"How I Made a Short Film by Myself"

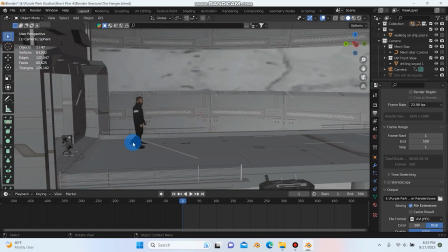[3:51]
and we can see i have the footage of myself walking right here so if i go ahead and hit play
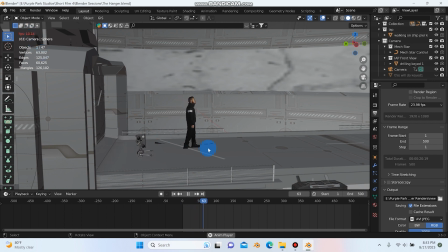[3:59]
i'm only getting about like 10 maybe 11 frames per second right now but you can see i'm walking out here and you'll notice my foot's bleeding into the ground a bit and there
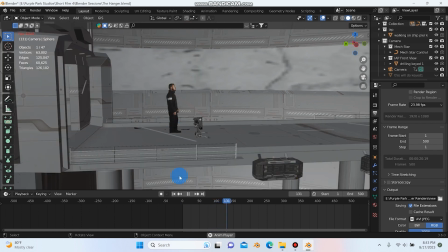[4:07]
is some distortion here from the keying the take that I filmed on the green screen wasn't that good
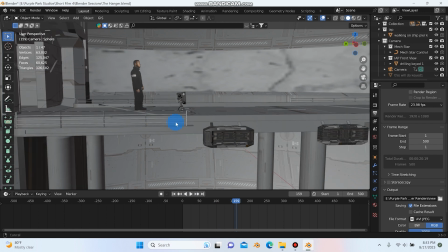[4:14]
and I had a lot of issues when I was keying it out but I knew that for this shot it wasn't going to matter as much because if we look through the camera let me
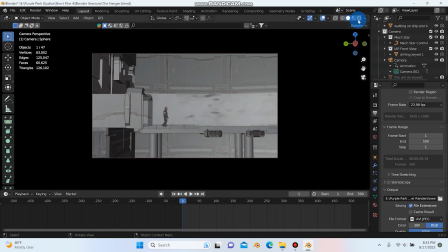[4:20]
just find the right camera yeah and if we go to rendered mode you can see that you'll never even notice it just because of
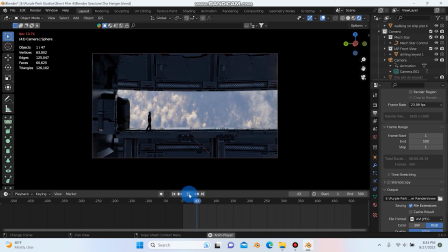[4:28]
the camera angle you never notice it at all and I knew that that was going to be the case so I wasn't bothered by it but if this was a situation where I knew that I was going to need to see my feet then I would have definitely corrected it or redone the shot but when
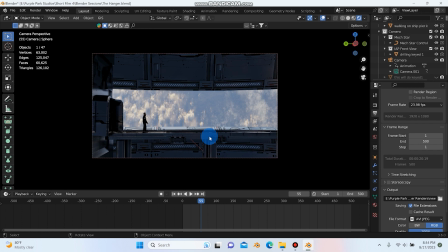[4:43]
it's just one person making a short film that's like only a few minutes long but this still took a lot of work it just made more sense for me to not redo this part when I knew you weren't even going to really see the feet anyway and I had so many other clips and scenes that I needed to work on.
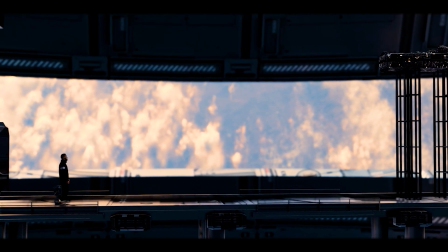[4:58]
But I really like the way this shot turned out. It's one of my favorite shots might actually be my favorite shot in the entire thing.
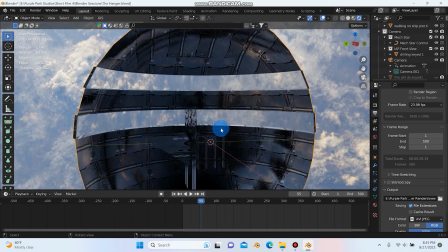[5:06]
But you can just see this thing here, you know, I have some glass here just to let some light come through this side using an HDRI to light the environment.
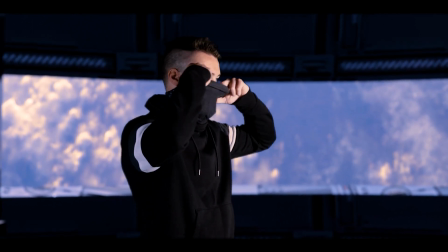[5:14]
And I really, really, really love how this looks. This just looks really cool. And of course, we can't forget this little robot guy that makes his way in.
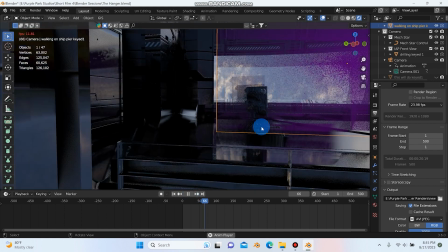[5:21]
I really hope we get to do a bit more with him later on.
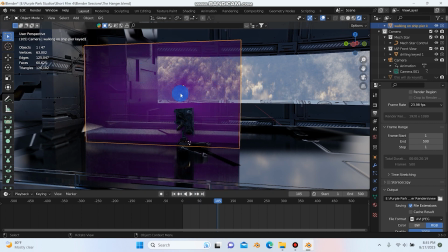[5:25]
And if this ever happens to you where you're working with images as planes and it goes purple or pink, all you have to do is hit file, save and reload. I actually don't want to save this, so I'm not going to do it. But if you need it to, you could do file, save and reload.
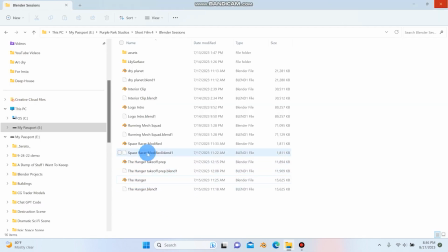[5:39]
So let's actually jump into another scene here.
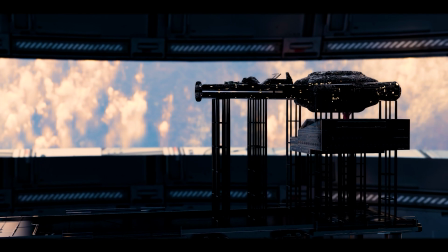[5:42]
I don't think we need to jump into the hangar takeoff prep because that's basically the same scene, just more focused on the ship.
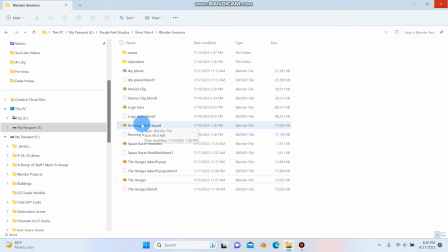[5:49]
Let's jump into interior clip because Dry Planet and the Mech Squad, those are, I don't want to give those away just yet because they're going to be in the upcoming film.
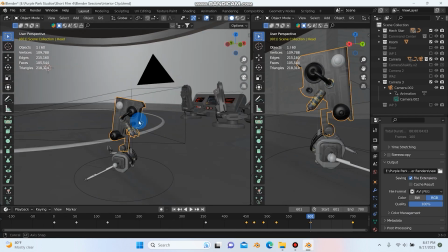[5:59]
So this was one of the most challenging scenes in the entire short film.
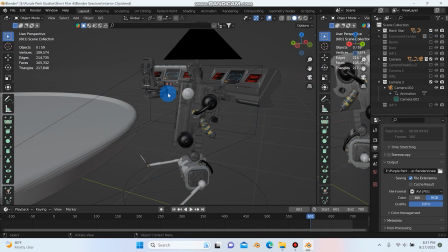[6:05]
And just to make things easier, I'm going to turn off the room here just because when I keep zooming out, I keep getting stuck in the room and I can't see anything.
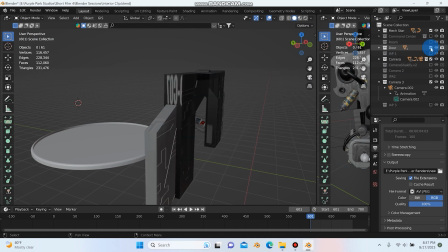[6:13]
So, but I'm going to turn on the door, which I ended up, I had this door here, which let me show you this.
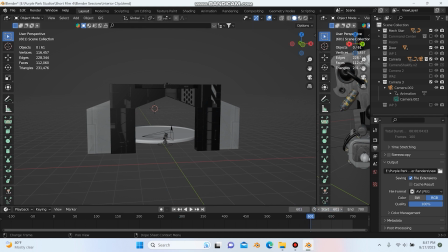[6:19]
So I'll go to frame one.
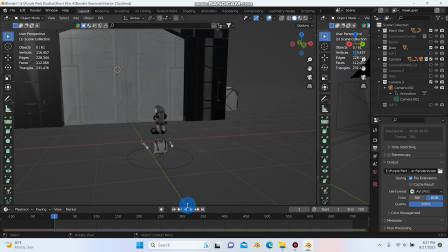[6:24]
I originally had the camera following this little robot through the doors, but I just didn't like the way it looked.
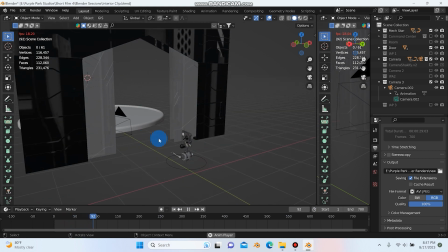[6:31]
I was going to have these doors open up. That's a rough animation there, you know, and have him come through.
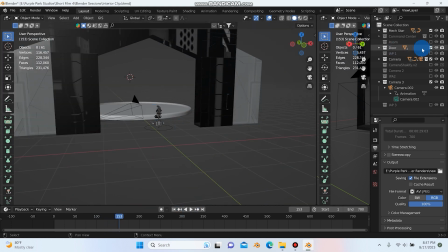[6:36]
But I just wasn't really feeling it the way it looked. When I got rid of the doors, it looked so much bigger, the scene.
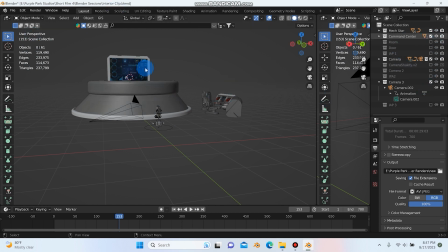[6:42]
So let me turn on the command center here
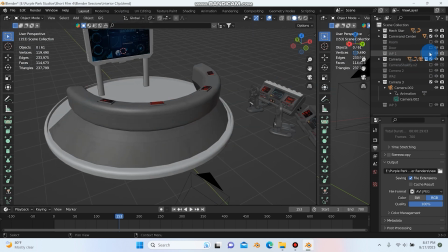[6:48]
and we'll turn on our images as planes.
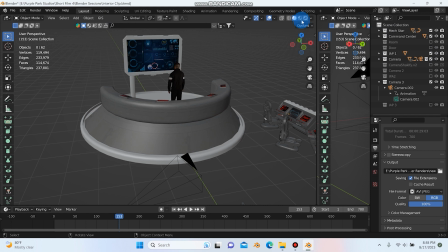[6:54]
there and let me actually go to rendered mode for this or maybe we'll go to look dev mode
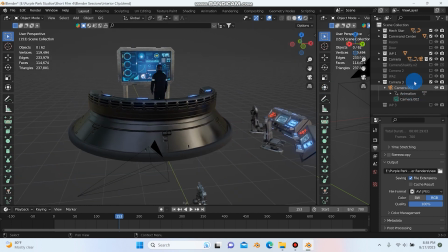[7:01]
so here we are in look dev mode and if i just jump to my
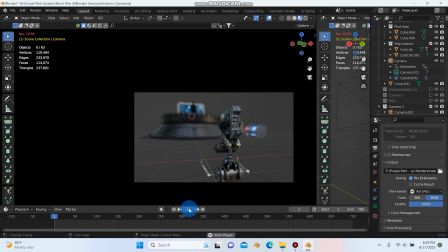[7:06]
camera here i'll go back to the start hit play so i'm only getting about like again 9 10 frames per second here but this is the clip where he comes through so
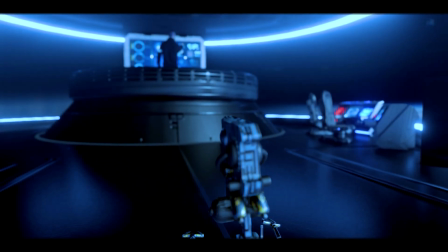[7:22]
i think it might just be easier i'll just play the clip here real quick so I really just liked having it more of an open feel versus again with these doors
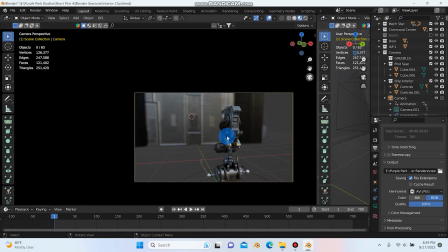[7:30]
on here I just it just coming through the camera you know it just I don't know it made it feel a little bit more closed off and I really wanted this to feel bigger sorry that it's glitching out here on my laptop and then
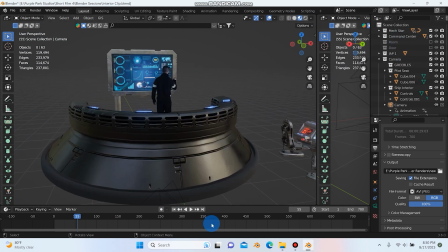[7:43]
for this scene um what I did was when I wasn't using this because at one point here let's see yeah I turn around let me hide the camera here